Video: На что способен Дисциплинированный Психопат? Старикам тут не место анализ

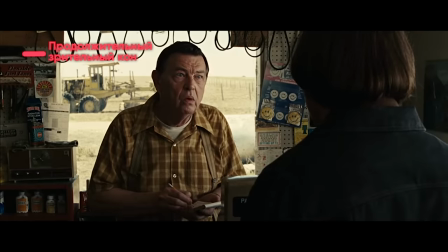С того момента, когда продавец задает вопрос и пытается спросить, откуда Антон приехал,
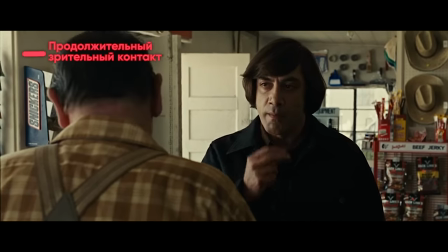Чигур пристально смотрит прямо в глаза продавцу и не отрывает свой взгляд от него. В обычной ситуации взгляд в глаза вызывает доверие и показывает искренность.
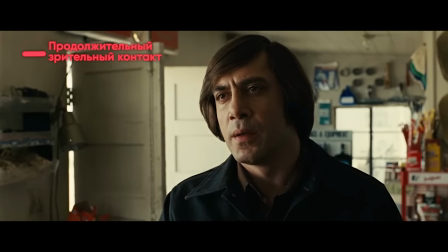Но при длительном контакте, как это делает Антон, это создает напряжение.
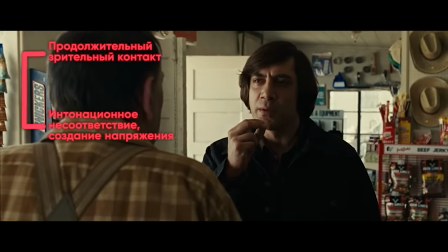Кроме того, он задает довольно простые и незатейливые вопросы, но делает это с такой интонацией, как будто это претензия или угроза.
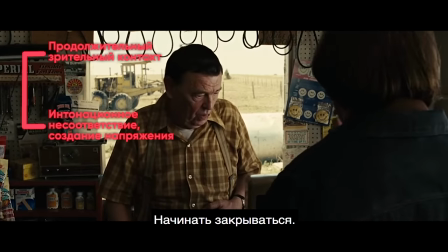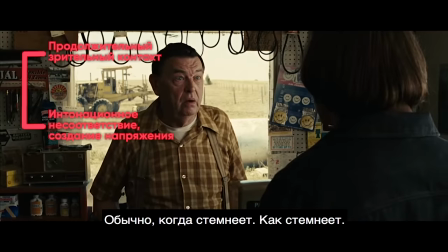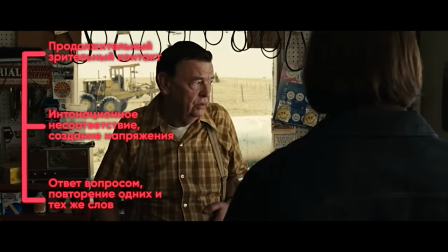он отвечает вопросами на вопрос настойчиво повторяет одни и те же предложения одновременно
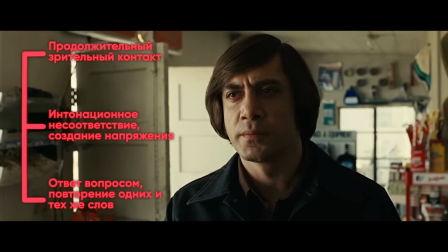и повышая напряжение и будто гипнотизируя продавца этой страны для него монотонностью
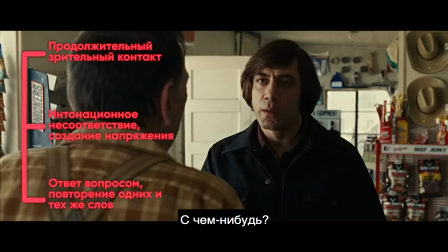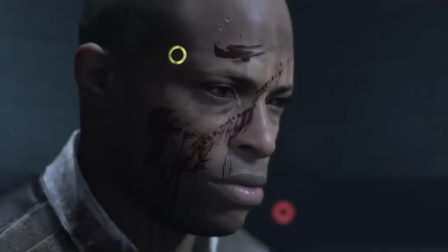При этом уровень стресса он повышает намеренно, подобно тому, как это делается на допросе в игре Detroit Become Human.
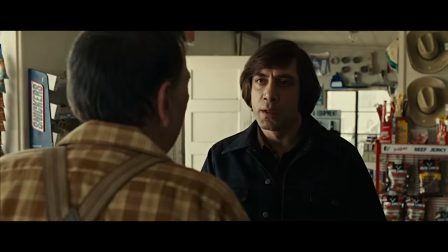Но если в игре это было необходимо для допроса и получения информации, в фильме Антон делает это, чтобы наоборот скрыть необходимую информацию.
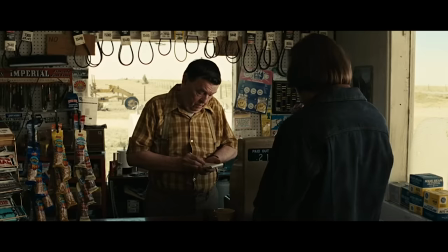Сначала продавец пугается и начинает оправдываться. Мы четко видим эмоцию страха.
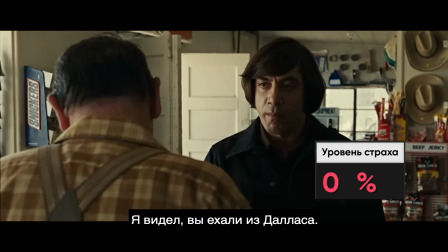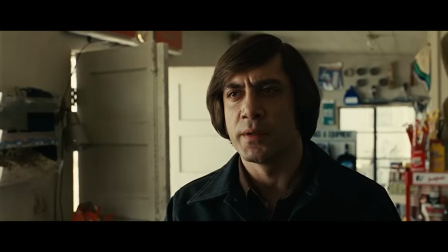Затем он пытается уйти из разговора.
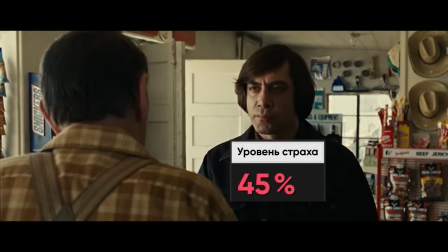После пытается отвести взгляд, бегает глазами и паникует настолько, что говорит Антону.
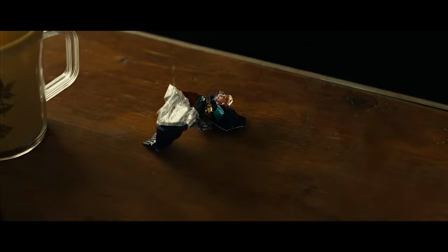Не зная, что сделать с этим человеком, Чигур предлагает ему сыграть в Орла и Решку.
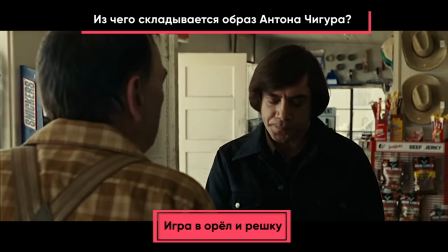Очевидно, что таким образом он списывает ответственность себя на судьбу. Если человек проиграет, он будет убит Антоном.
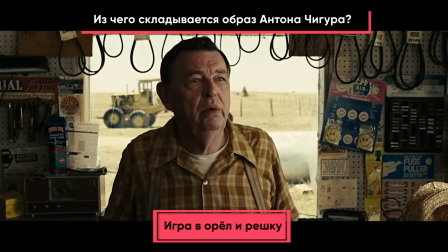Продавец в итоге выигрывает, хотя и остается в полнейшем непонимании ситуации.
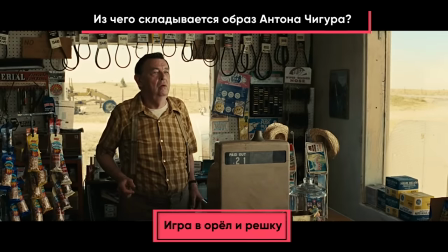И Антон уходит, оставляя продавца в этом состоянии. Антон склонен исказить окружающую реальность,
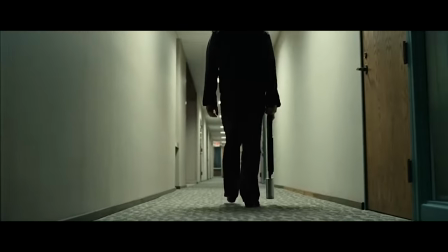сделать гротесную и гипертрофированную пародию на недостатки и жестокость общества, воплощая эту жестокость в себе.
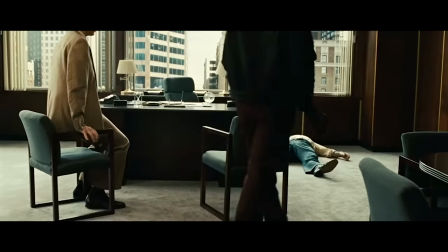Его персонаж переворачивает все с ног на голову, раскрывая теневые стороны вещей. В фильме Антон будто обличает пороки общества. Его роль – демонстрировать эти пороки в гипертрофированной форме своими действиями.
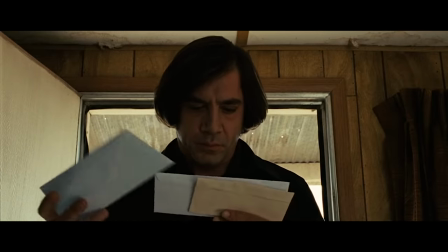И без слов. Он живет не по тем правилам, по которым живут другие, обычные люди.
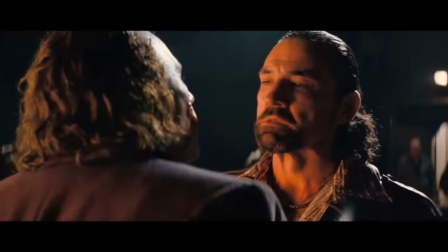Подобно Джокеру из фильма Нолана, он показывает, насколько хрупки те устои и принципы, на которых стоит и строится общество.
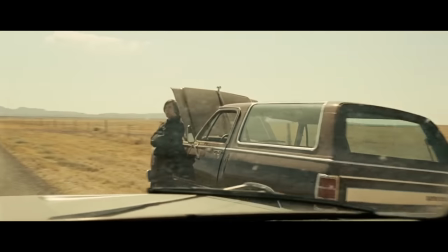Он нивелирует ценность человеческой жизни.
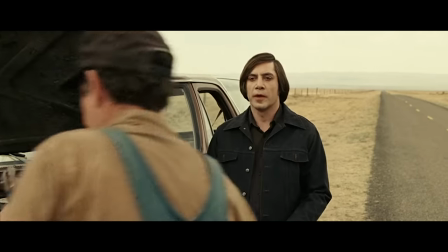Чугур обращается с другими людьми по ходу фильма, либо как с препятствием, которое надо устранить, либо как с ресурсом, который можно использовать для собственных целей.
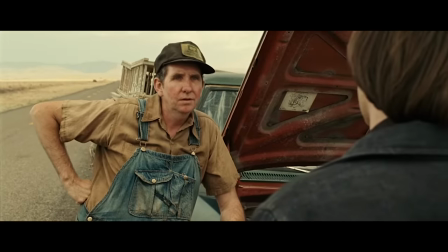Для него поведение любого человека предсказуемо и очевидно, поэтому если ему не нужно кого-то убить, он будет играть на эмоциях других людей.
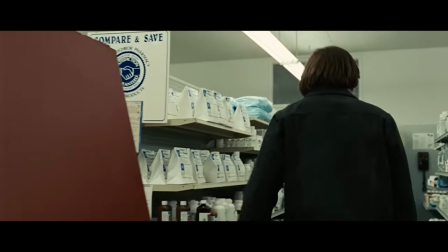Примером его холодного отношения к эмоциям других людей может быть сцена, в которой Чигур приходит в аптеку за лекарствами.
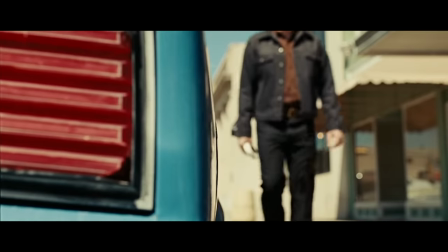С самого начала сцена кажется слишком яркой и даже доброй.
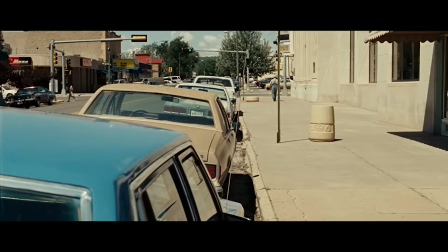Если видеть этот кадр бесконтекстно, может сложиться впечатление, что он взят из какого-то позитивного и доброго фильма.
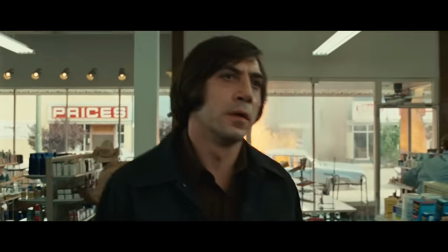Это снижает бдительность зрителя перед неожиданным взрывом. Машины, которые совершает Антон, чтобы отвлечь внимание посетителей.
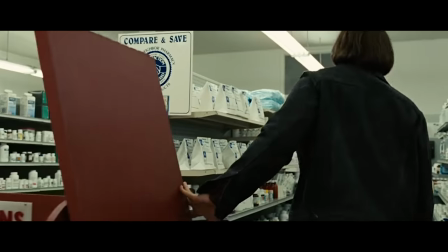Пока покупатели бегут из здания, он идет к необходимым медикаментам. При этом он даже не смотрит ни на кого из них.
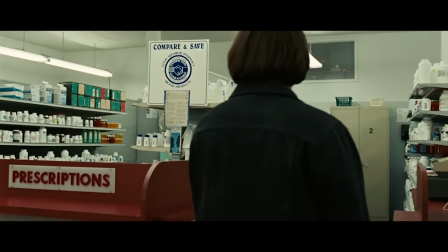Даже не поворачивает голову в их сторону. Он настолько уверен в том, что это отвлечение внимания сработало, что совершенно ничего не опасается.
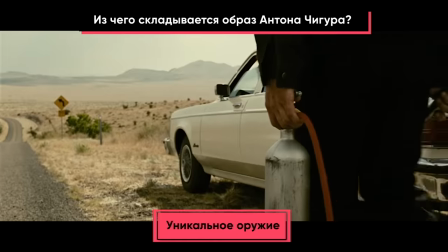Только в конце сцены он на секунду оборачивается. Его оружие – это уникальное устройство, которое мы не видели еще ни в одном фильме.
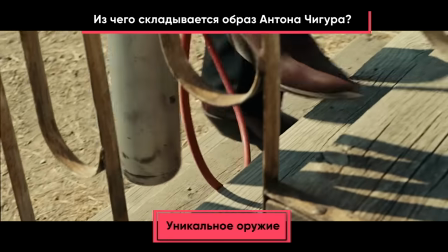Газовый баллон с пистолетом для забоя скота.
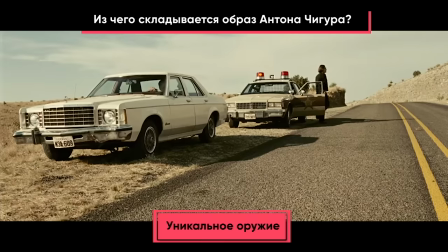Хоть это устройство и кажется поначалу неуклюжим балластом, оно дополняет облик Антона и будто является продолжением его сущности.
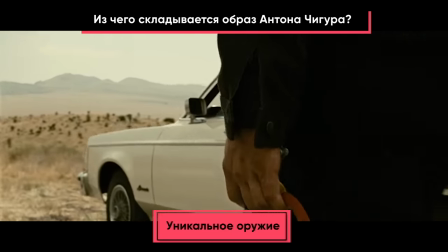Это оружие выглядит массивным, угрожающим, не оставляет следов, действует быстро и эффективно.
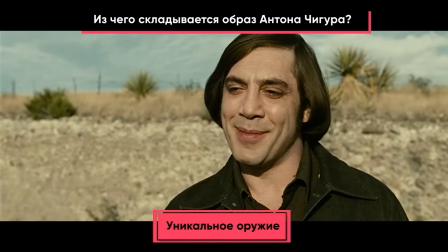Кроме того, оно продолжает идею охоты фильма.
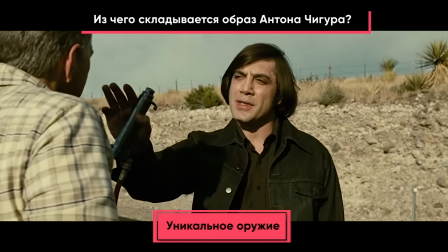Те, кто оказались убиты этим пистолетом, всего лишь животные для забоя, которых нужно убить и, говоря образно, съесть.